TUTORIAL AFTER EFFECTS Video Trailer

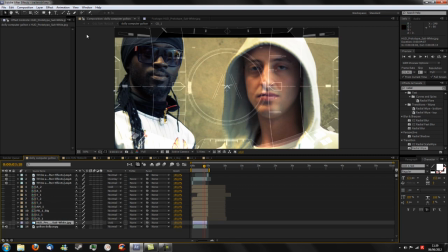[8:20]
Quindi ho ricreato una situazione stile vista. Questa banda nera che vedete qua sopra nel video è presente perché in realtà poi il video nella parte finale ha due barre nere, una sopra e una sotto, a mo' di cinema. Questo è un taglio fatto per poter posizionare la faccia del personaggio dove mi serviva.
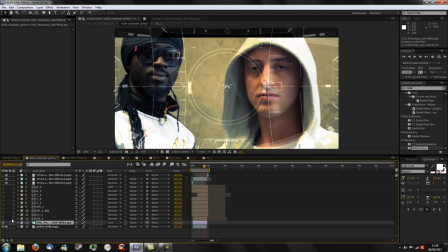[8:41]
Poi ho aggiunto quegli elementi che avete visto prima, possono essere introdotti quindi all'interno di un'animazione, un'altra animazione.
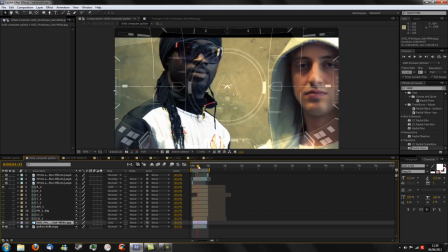[8:51]
Ecco qua il mio mirino, vedete? E ovviamente questo si muove indipendentemente, non so se si vede, vedete?
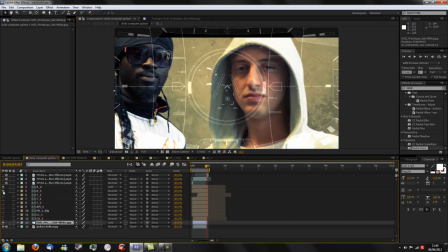[9:01]
Perfetto. Ho aggiunto quindi questi elementi di scena. Ho aggiunto un altro mirino lì, il testo dopo. Ho aggiunto il system loader.
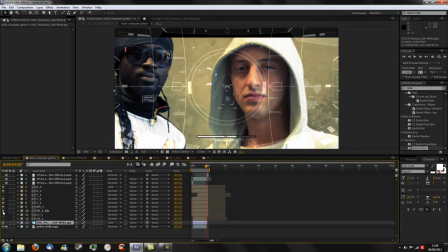[9:13]
Ho aggiunto un altro, ho aggiunto il load di qua, il radar, ho aggiunto una barra di caricamento e un altro contro la rovescia di qua.
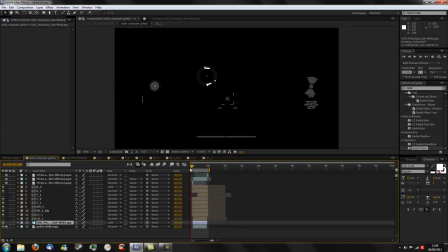[9:22]
Quindi questo, diciamo che è diventato il mio
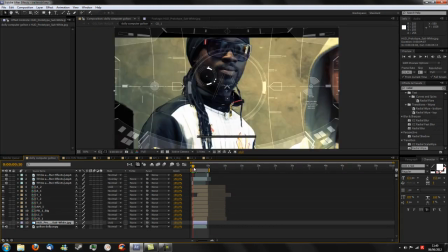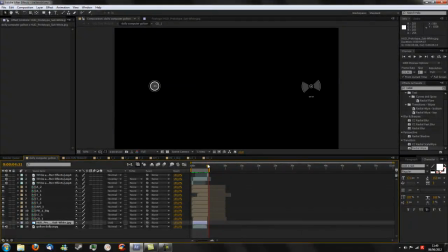[9:31]
computer funzionante. Eccolo qua.
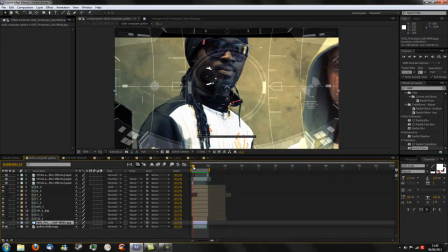[9:36]
Dopodiché, per dare più credibilità, ho fatto in modo che il computer si accendesse,
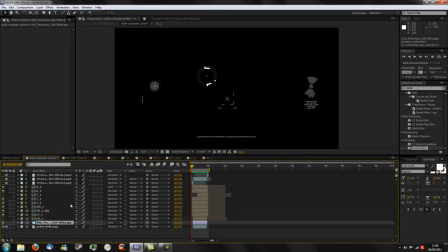[9:42]
quindi ho cercato sulla rete un effetto, come si chiama, accensione e spegnimento anche di televisione, normalissimo. L'effetto accensione, ecco questo qua,
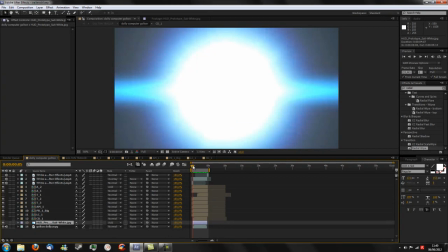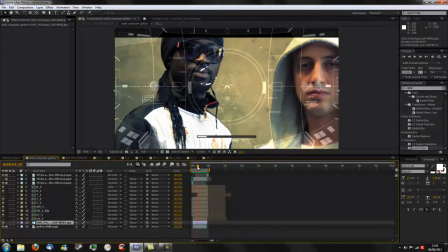[10:01]
E la stessa cosa l'ho proposta alla fine, una volta terminata l'operazione, si spegnono.
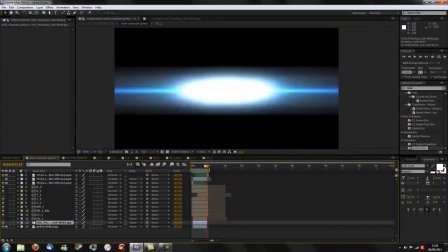[10:09]
Quindi. Per dare più un'idea di... ho riversato ovviamente al contrario alla fine all'inizio.
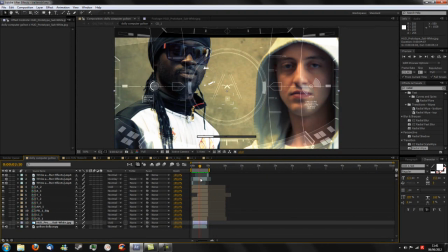[10:16]
Per dare più un'idea di computer ho aggiunto un effetto disturbo, stile il noise delle televisioni. Ecco qua, potete vedere. E anch'esso ovviamente si muove, è un'animazione.
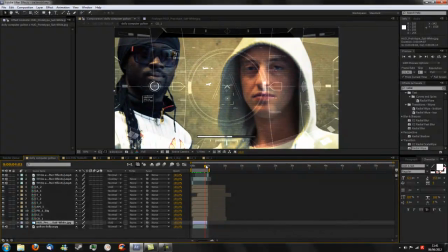[10:30]
E quindi si somma animazione ad animazione e si spegne.
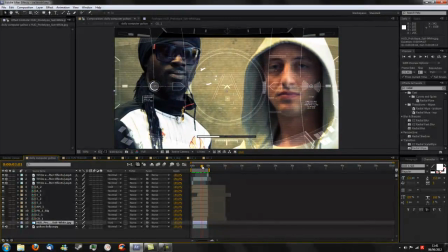[10:35]
Bene, ora l'ultima cosa che poi ho fatto, ho aggiunto un mirino, l'ultimo che avete visto, quello rosso,
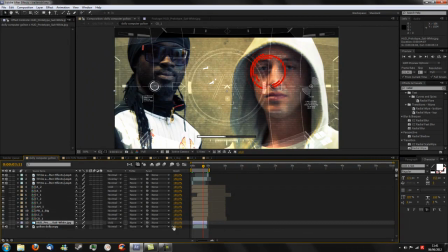[10:45]
e questo mirino
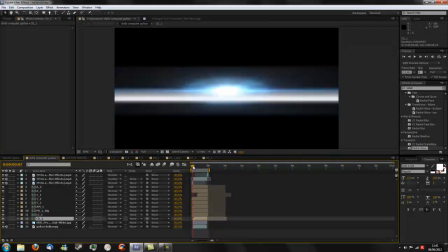[10:48]
segue il personaggio, oltre a muoversi, vedete, che parte da qua,
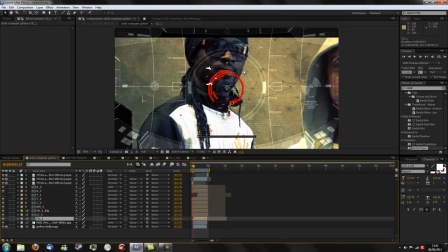[10:55]
questa è la linea del tracking del personaggio. Oltre a muoversi al suo interno, si muove anche all'interno dell'animazione stessa, vedete?
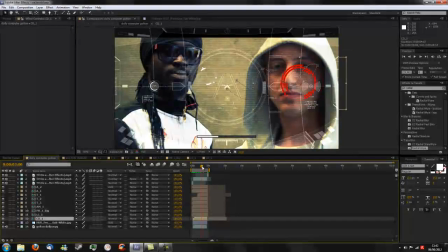[11:03]
Va a cercare il soggetto, rimane fisso sul soggetto e si chiude.
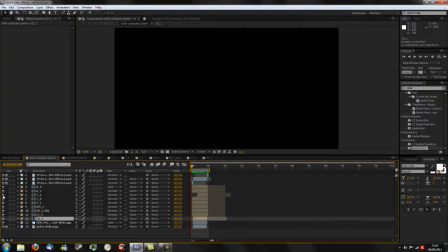[11:10]
A questa cosa ho aggiunto un'animazione di testo con le caratteristiche del personaggio, anch'essa si muove seguendo il mirino.
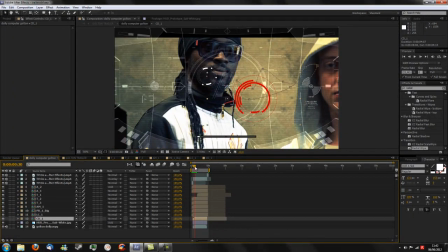[11:19]
Vedete, ora comparirà. Eccolo
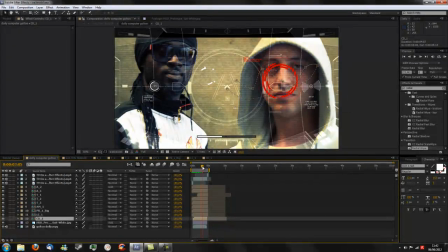[11:23]
lì. Vedete qua. Come se il computer stesse appunto acquisendo l'obiettivo.
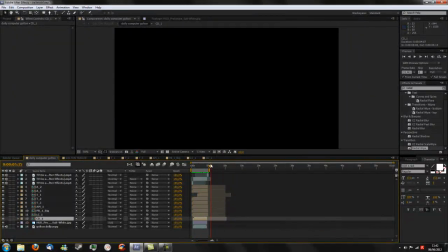[11:32]
Questo è. Opla. E sì. Questa è, diciamo, la parte del computer.
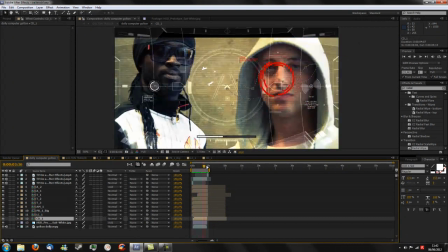[11:38]
Fatto
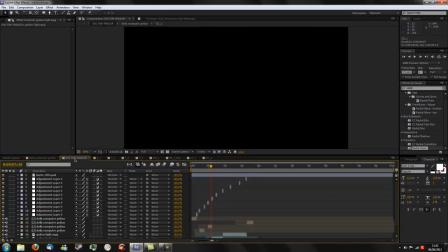[11:41]
questo, sono andato nel trailer. Tutto fatto bene. E questo oggetto appunto ricreato,
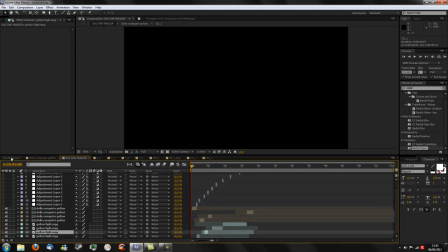[12:01]
questo computer, l'ho montato insieme a quest'altra ripresa. Faccio
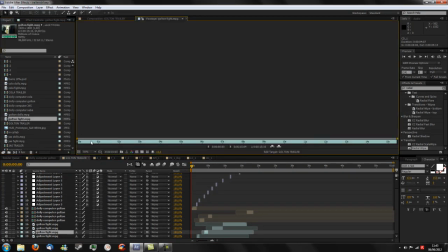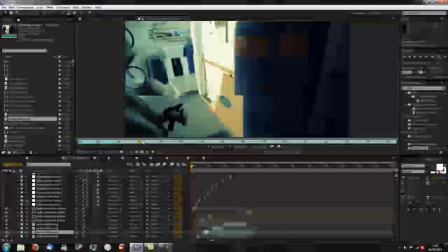[12:18]
vedere la ripresa. Lui è un boxer e quindi la ripresa era lui che si allenava.
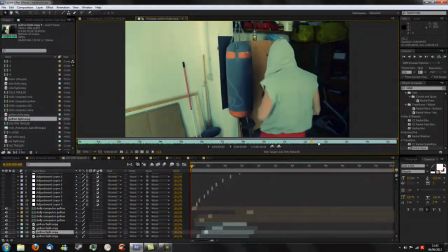[12:25]
Vedete.